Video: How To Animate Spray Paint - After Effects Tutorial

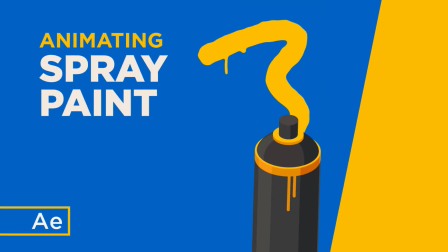Hi, my name is Oliver and in this video I'll teach you how to animate spray paint in After Effects.
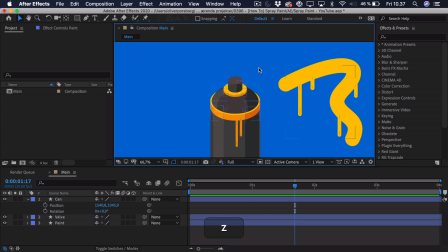So to get started you can see that I have illustrated this very simple can. If we zoom in here you can actually see that it consists of the can and the valve. And if we only enable the can you can see that I've just cut out the shape.
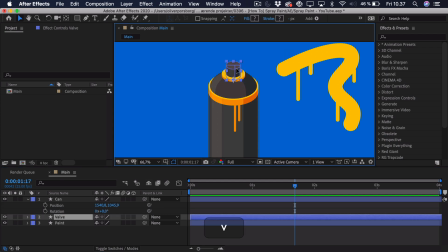So when we actually take this valve we can move it up and down and it sort of disappears down into the can. So that's really what we want.
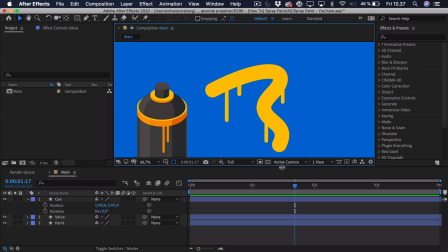Then I have illustrated this spray paint and I haven't added any effects yet, so it will look a bit different later on, but this is just a simple shape. You can see it's just a stroke and a few strokes for the sort of paint dripping down the wall.
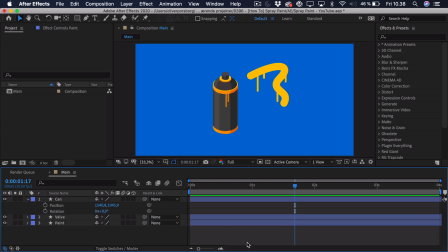So if you want to support the channel, you can go down in the description and download the project file. You can take a deeper look at my keyframing and the easing, or you can simply use my illustration to create your own spray paint animation. So, to create this movement, we first of all have to select the can here, and we want to set the anchor point up to the top of the can.
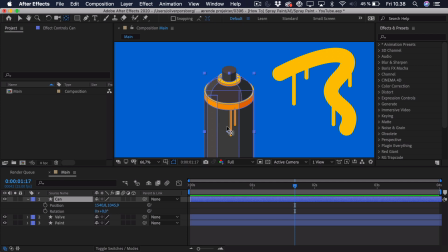So we'll select the pan behind tool, click and drag it up here, just sort of approximately in the middle, because this is where the spray paint will sort of come out from. Then we take the valve and we parent it to the can, and that way when we move the can around the valve will essentially just follow.
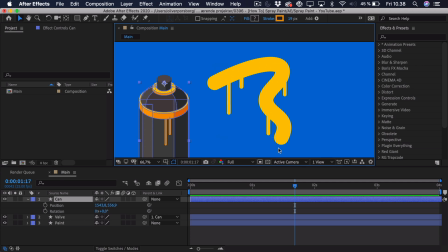So we want the can to sort of have this motion path and the way you actually do this is that you open up the paint, here we'll find the paint right here and we can see the path for this paint.
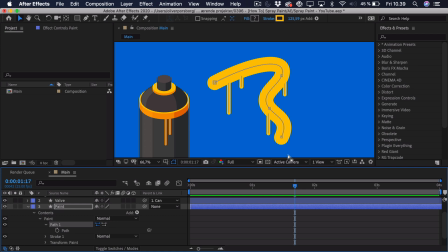Now, when doing something like this, when actually copying a path into a position of another object, it's always nice to have very smooth curves because that way it doesn't look that jacket when it's moving and that's also why I made this very smooth here in these sort of corners because if I were
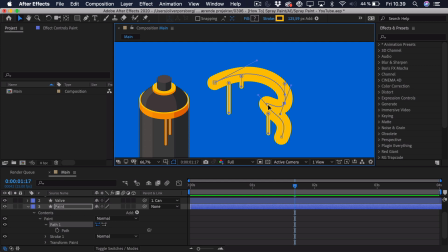to let's say drag this down it would look very jacket right here because the curvature isn't that smooth. But we can take this path and just select it and press command and ctrl c to copy it. Then we go up into the can we just go to the start and we We press P to get the position,
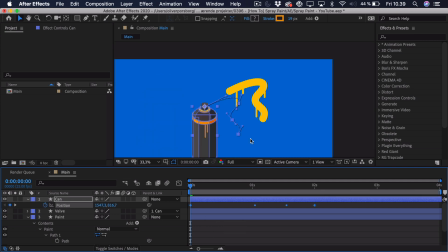click that position and we just paste it there. So now you can see that we get this motion path and it isn't completely aligned yet,
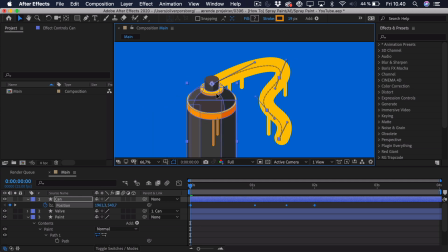but we'll just select every single keyframe and then we can just drag it and sort of line it up with this path right here and we'll just ease these keyframes.
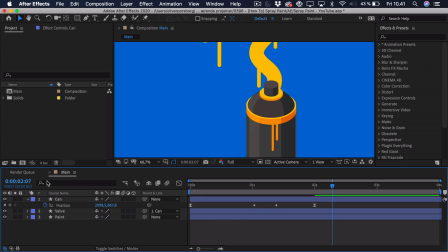Now you can see there's actually four keyframes and the reasoning behind this is that these, The first and the last keyframe are actually the keyframes controlling the animation.
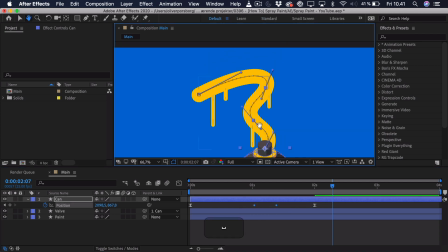And these two in the middle are called Rove Across Time. See it's these two points, there's one keyframe for each point. And what this essentially means is that these control the speed, and these will be placed depending on how you ease this.
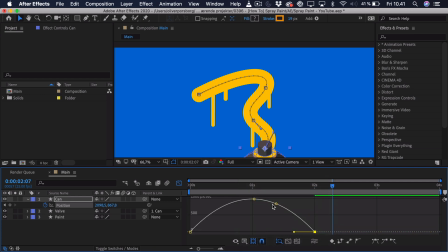So if we go in here and we select the speed graph, you can see the two points are just placed on this sort of speed graph. When we move it, they will just follow along. So we'll add a bit more easing here to the end and a little
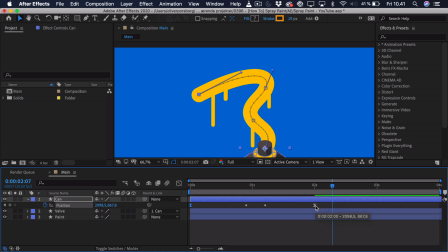bit to the start and we can also make it a bit quicker just by moving this last keyframe.
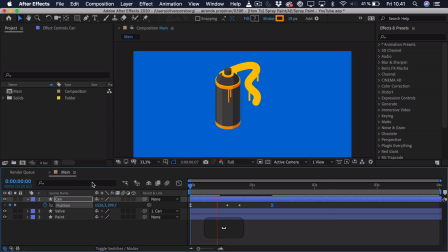And when we do that, you can see that it just moves a little bit faster along this path. Now we want to add a bit of rotation animation to this because it looks very still when it's just moving in the position.
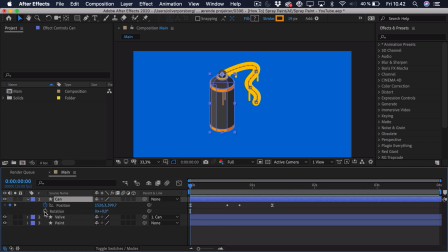So you can press Shift and R to get the rotation, add a keyframe here to the start, and now you just have to imagine, okay, if you took a spray paint can and we're holding it and we're doing that sort of motion,
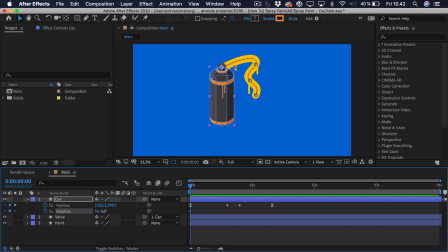how would you rotate the can? So at first the can would be a bit tilted in the direction to the right,
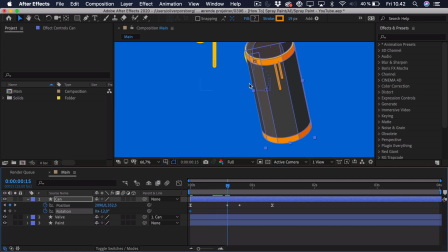then we can go to the first point here, the first rover cross time keyframe,
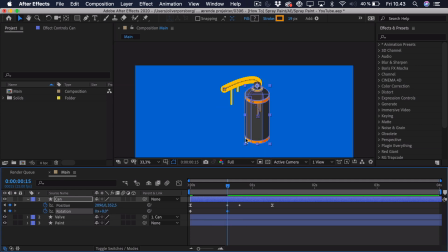we can basically just set it back to zero here because that's sort of how you would move your hand.
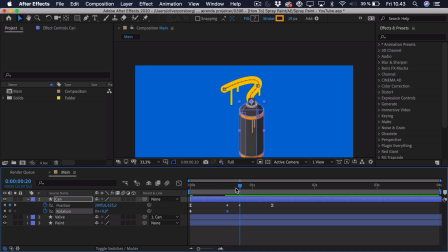Then we can go to the next row across time keyframe and we just tilt it a little bit to the right again. And then we can go to the very end and just tilt it a little bit to the left. So now when we have done this we can essentially just ease these keyframes and play it back.
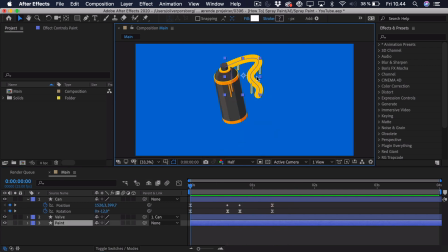So we now want to go ahead and animate on the spray paint. So we'll go into the paint.
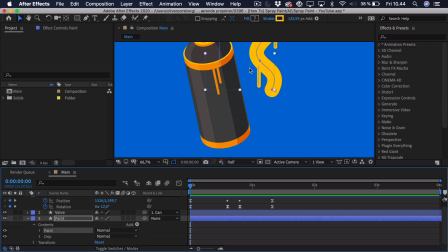Here we'll just select the panes of the main sort of path, we'll go to add and we'll add a trim paths.
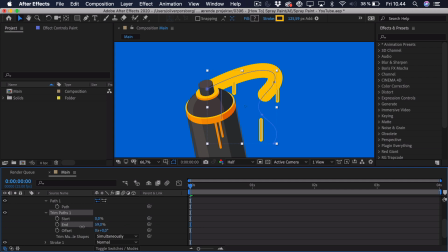And if we open that up, we basically just want to take the end, set it all the way back to zero and add a keyframe,
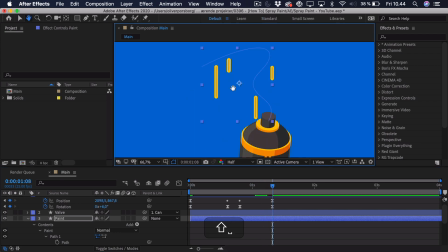then go to the point where it's done animating and we'll just put it all the way over to 100.
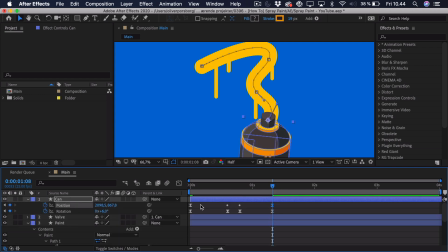And now we want to sort of copy the easing of these two keyframes. So we'll just F9 to ease it and just roughly do the same so there was a bit of easing here
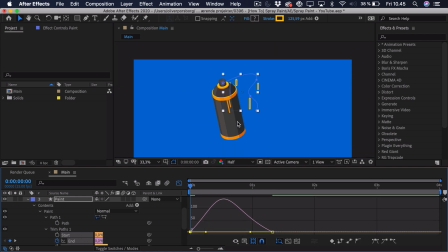towards the end and a bit here at the start and that should work nicely as you can see.
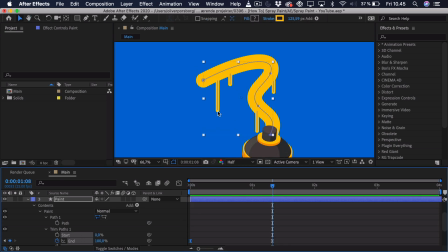And now we want to do sort of the same with the the dripping paint. So we can close down the paint here and go to the drip and here you can see we have four different drips.
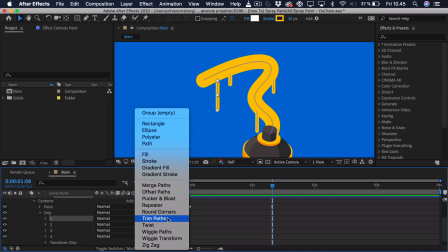So we'll just start with the first one, we'll add a trim path to it and here you can see it sort
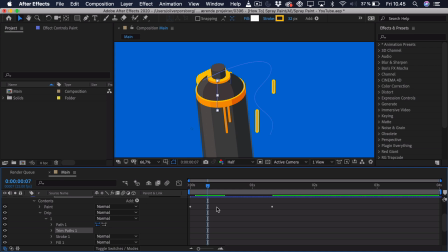of has to start right around here because the first drip is this one right here, so of course it will start dripping when the spray paint is actually applied, so right around here. We'll set it to zero as we did before,
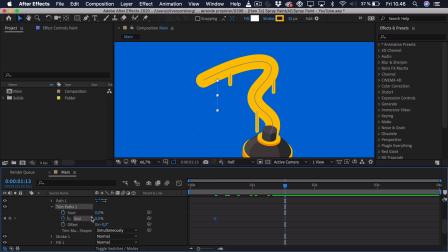add a keyframe and just go a bit ahead and set it to 100 and we can select the keyframes, press F9 to ease them and here you essentially just want a bit of easing at the end and make it a bit quicker towards the
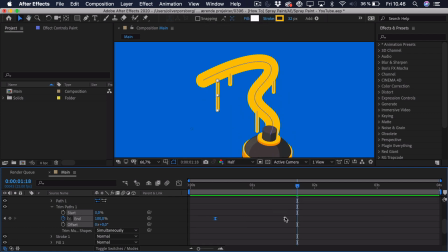start. So as you can see that's sort of dripping down and of course you want to adjust this so it actually looks like paint, it shouldn't be too quick, so you can make it quite long like this. Now you can copy these keyframes and then we will close this down, we'll go to number two.
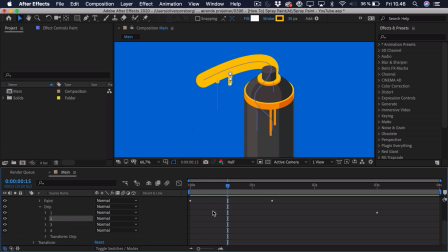So we'll go a bit ahead from this first one and we'll paste it. Then go a bit ahead again, paste it to the third one, go a bit ahead and paste it to the fourth one.
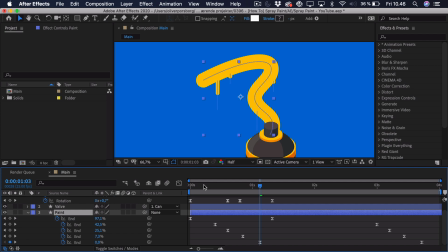So now we can press U on the layer to see all keyframes. And you can see we have all of these drips going down. Now we want to sort of adjust the speed because you can see the first one is the longest, so that should be the slowest.
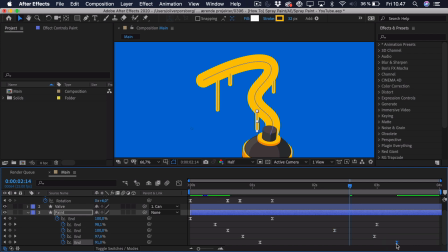So we can take some of these other keyframes and sort of drag them in to adjust that, and really just play around with it until you get something you'd like. But this looks fine for now, and now I want to start to add some effects to this paint to really mix it together a bit better,
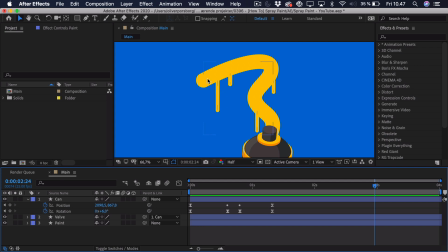because right now you can see the drips don't really look like they're part of this main path because it's just a straight line. So the way we're going to fix this is that we'll go to effects and presets, and we'll search for the Gaussian blur, we'll take that and drag that onto our paint layer,
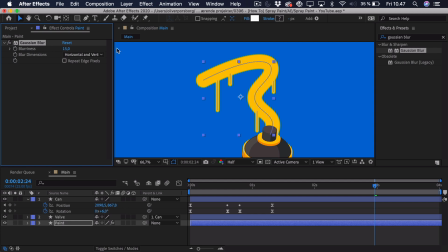and we just want to blur it a bit so maybe right around 15 and the reasoning behind this is that you
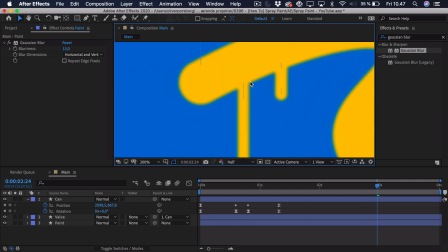can see when we start to blur it you can see some overlap here in the corners so it will connect more and now we just have to sharpen it again and
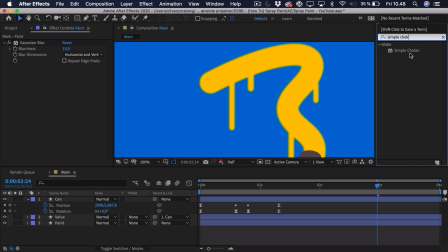to do that we'll go and search for simple choker drag that onto the layer and we'll just drag this out until we
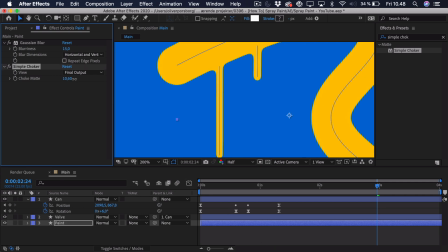get a sharp result and as you can see right here if we just drag it out a bit more it actually makes these nice
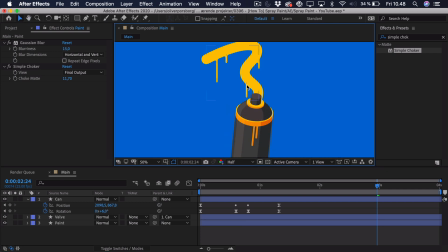rounded corners and that way it connects the paint drips better with the main paint sort of line.
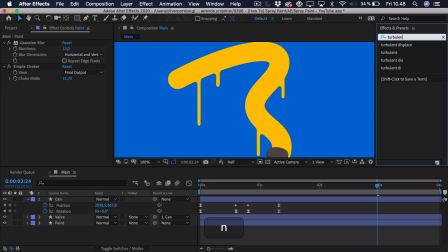And for the last effect we can actually go ahead and add a Turbulent Displace, because right now it's a bit too smooth for my liking, so we add this effect and we turn the size down quite a lot, maybe to around 20, and we also turn the amount down.
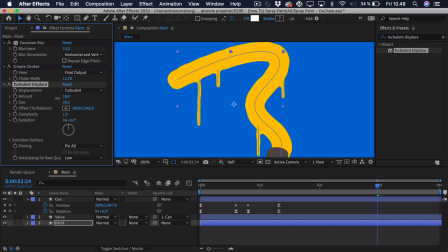So you can see it just gives it a bit more of a turbulent look, so it isn't that clean.